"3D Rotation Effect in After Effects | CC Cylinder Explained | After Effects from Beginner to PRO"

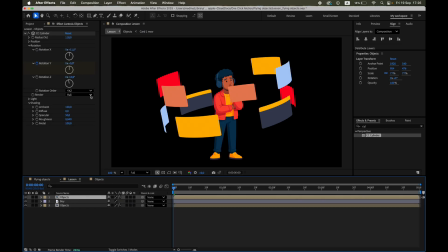264s
On the top layer, set Render . On the bottom layer, set Render . For the bottom layer, let's adjust the shading settings. We'll slightly reduce the ambient value and increase the Diffuse.
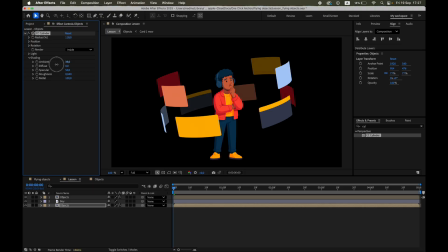282s
This way, the backside of the cylinder gets a bit more contrast and looks more realistic compared to the front. To enhance depth, add Effect, Blur, Camera Lens. Blur to the bottom objects layer. Increase the blur radius slightly. This makes the backside look softer, as if it's further away.
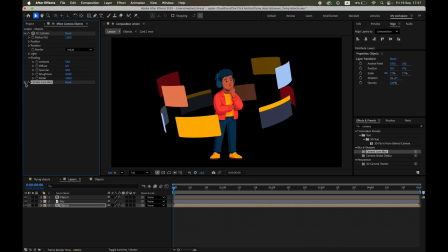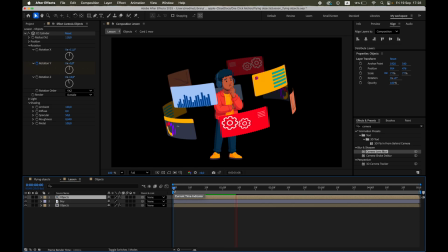310s
Now the cards pass both in front of and behind the character, creating the illusion that they truly orbit around.
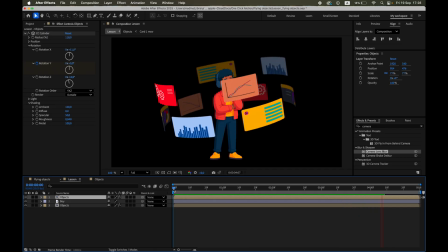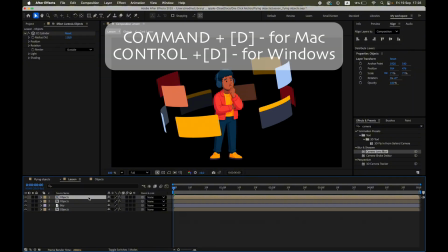324s
Let's make this even more realistic by adding a shadow. Duplicate the top objects layer again and rename it shadow.
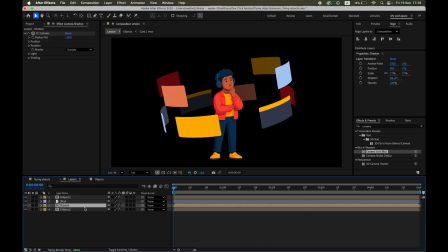In render set it to full. Reset rotation Z and set rotation X to 90.
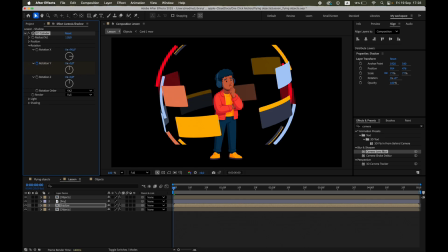Reduce the radius to flatten it.
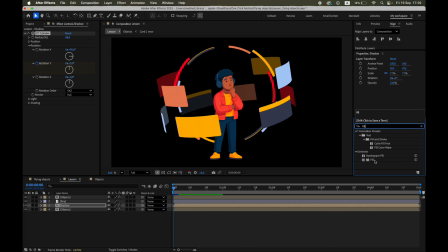366s
Add effect, generate, fill and choose an appropriate color.
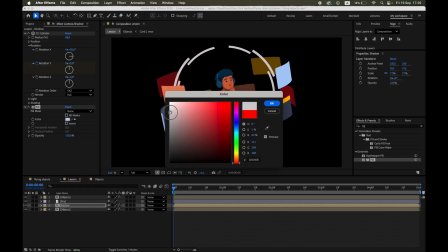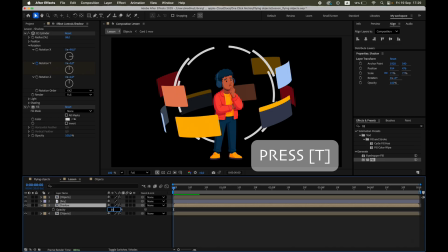377s
Lower the opacity to soften it.
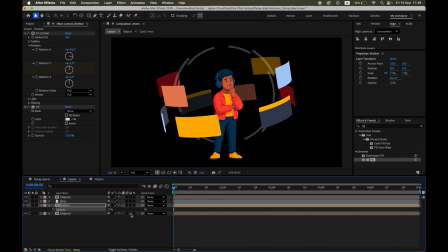383s
Enable 3D layer for the shadow.
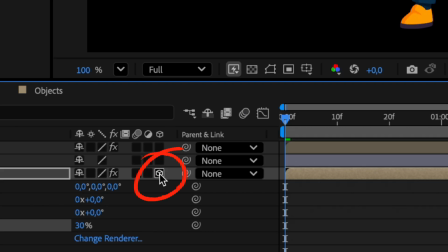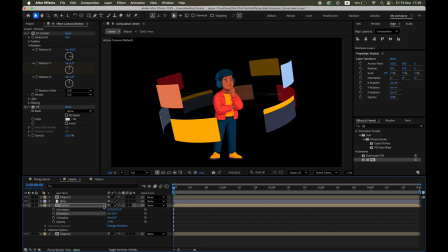393s
Rotate it on the x-axis to negative 90 degrees and move it downward so it sits logically under the cylinder. When adjusting the shadow layer, make sure to tweak the radius parameter in the CC cylinder settings.
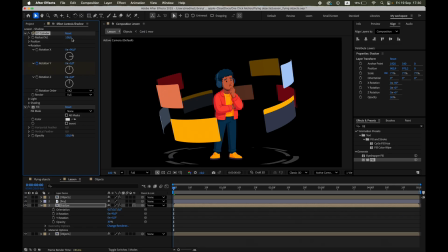407s
This way the shadow visually matches the size of the rotating objects, making the whole effect look more consistent. Finally add Gradient Ramp for a smooth fall off.
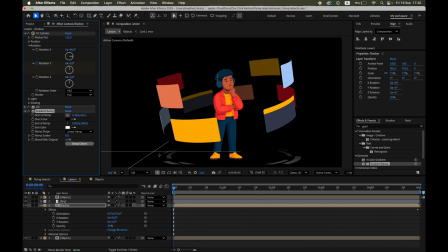426s
Let's refine the Gradient Ramp effect. Set the start of Ramp Point and pick a suitable color.
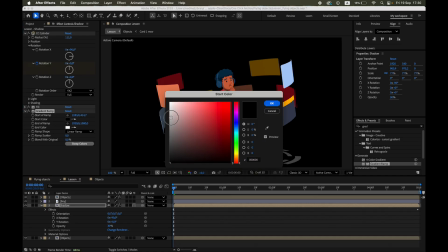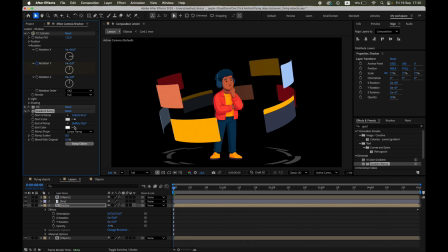436s
Then do the same for the end of Ramp Point, choosing a slightly different shade. This will make the shadow less uniform and give it a much more natural look. And apply Matte Choker to refine and soften the edges.
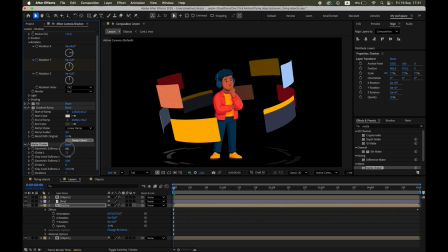456s
Finally, let's adjust the matte choker effect. Here we'll fine-tune the geometric softness and choke parameters. These controls help soften the edges of the shadow, while also tightening them just enough to make the result clean and realistic.
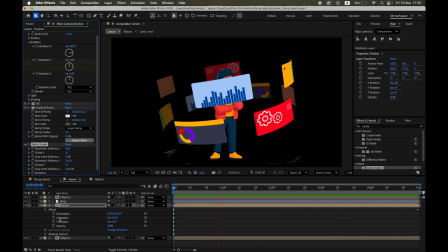474s
And that's it!
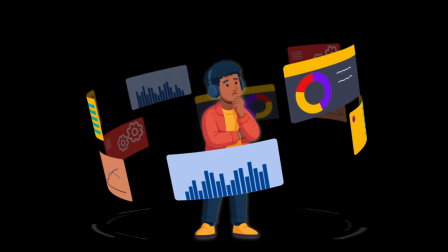475s
We now have a character standing while dynamic business cards rotate around them, complete with shading, depth, and a subtle shadow.
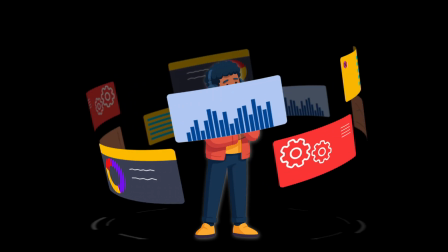485s
Don't forget, all source PNGs and the project file are available on my Patreon, so you can practice and build this effect on your own.
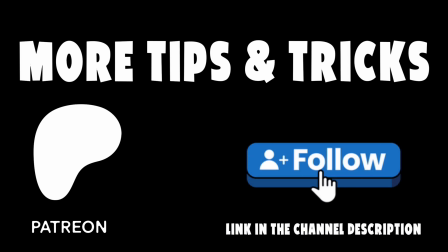493s
Thanks for watching, and see you in the next tutorial.